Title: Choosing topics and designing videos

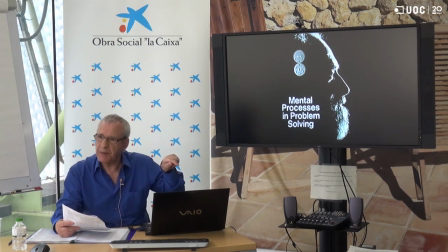Now, if you were to look at those cogs going round, you would see it's more. But actually, they're going too fast for that. How many people played that slow motion? Right, that's right. If I'd have made it any slower, that would have given the game away.
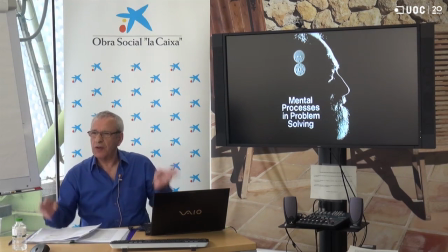So I just wanted to give some sort of hint. And that happens actually throughout the program, that we're trying to make the viewer
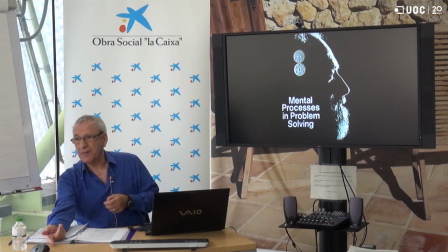feel cleverer than the contestants, okay, by giving them some hints.
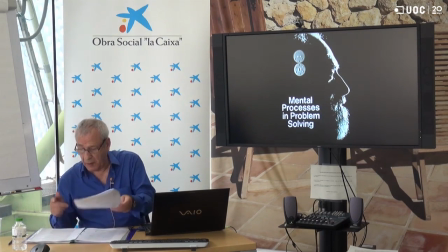And you'll see that, I'll come back to that idea later on.
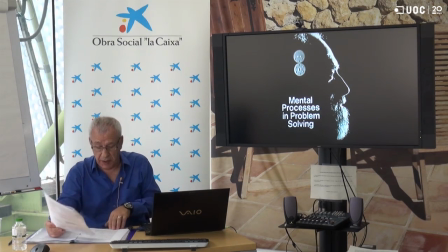So that was priming, 5A. Planting is like planting a seed in the viewer's mind, which
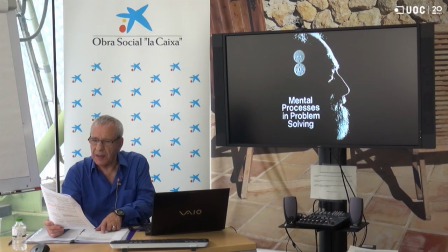might have an effect to later on, so that they suddenly see what's happening. Now, the whole of those shots,
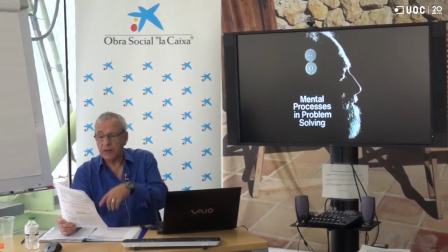6 to 11, were setting the scene, because it's telling what's happened and that there's going to be a group of students. So that's principle 2A comes there. Now, I'm going to jump over the next few shots, and I'm going to restart at shot 27 to illustrate some more things. And you see, that's going to be 5B comes there.
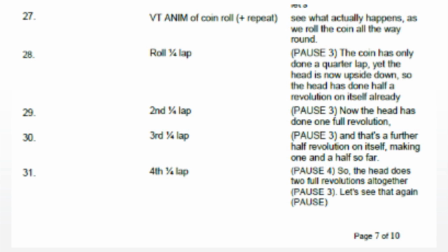I'm going to play from shots 27 to 32.
Example, while they're thinking about it, let's see what actually happens as we roll the coin all the way round.
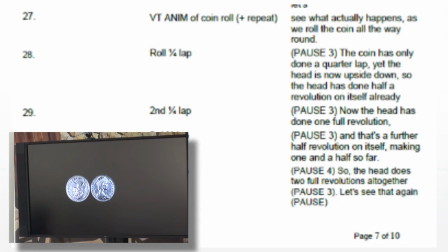The coin has only done a quarter lap, yet the head is now upside down. So the head's done half a revolution on itself already. Now the head's done one full revolution.
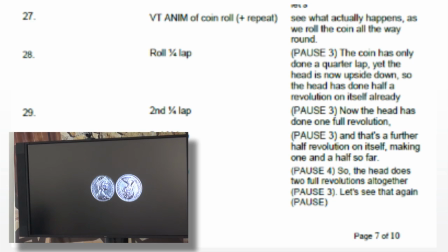And that's a further half revolution on itself, making one and a half so far. So the head does two full revolutions altogether. Let's see that again.
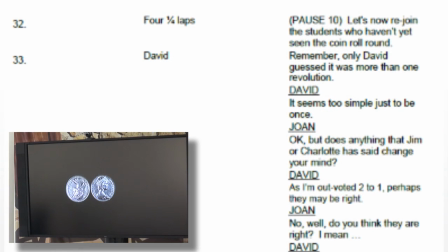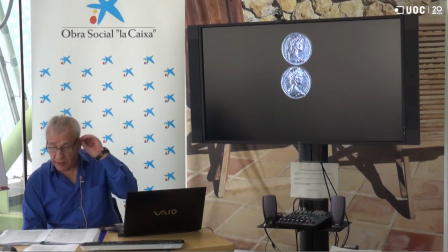Okay, so
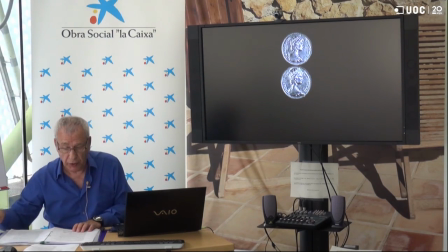I'm trying to illustrate 4C, scaffold knowledge construction, concrete before the abstract.
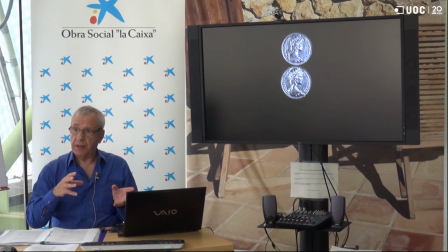What I mean by that is we actually saw the answer before the theory was shown later on,
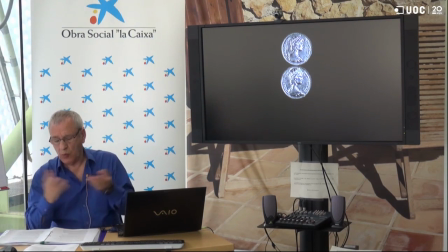with unwrapping to go into a straight line. So that's one example of scaffolding the learner's construction of knowledge.
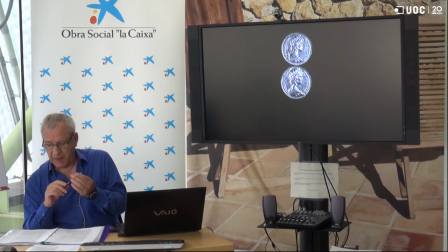There's lots of ways of scaffolding. I mean, and that's a metaphor used by constructivist theorists to mean supporting the learners to construct knowledge that they can't quite achieve on their own. Okay. So going from concrete to the abstract is one. You could go from simple to the complex. For example, in a video about children's behavior, you might show interactions between a pair of children and then within a larger group of children. So that would be from the simple to the complex. Or you might go from the specific to the general. You might show children competing for toys, for example, and then competing for attention, and then explain competing for resources in general. So you're going from the specific, competing for a toy, to the general, competing for resources. Simple to the general.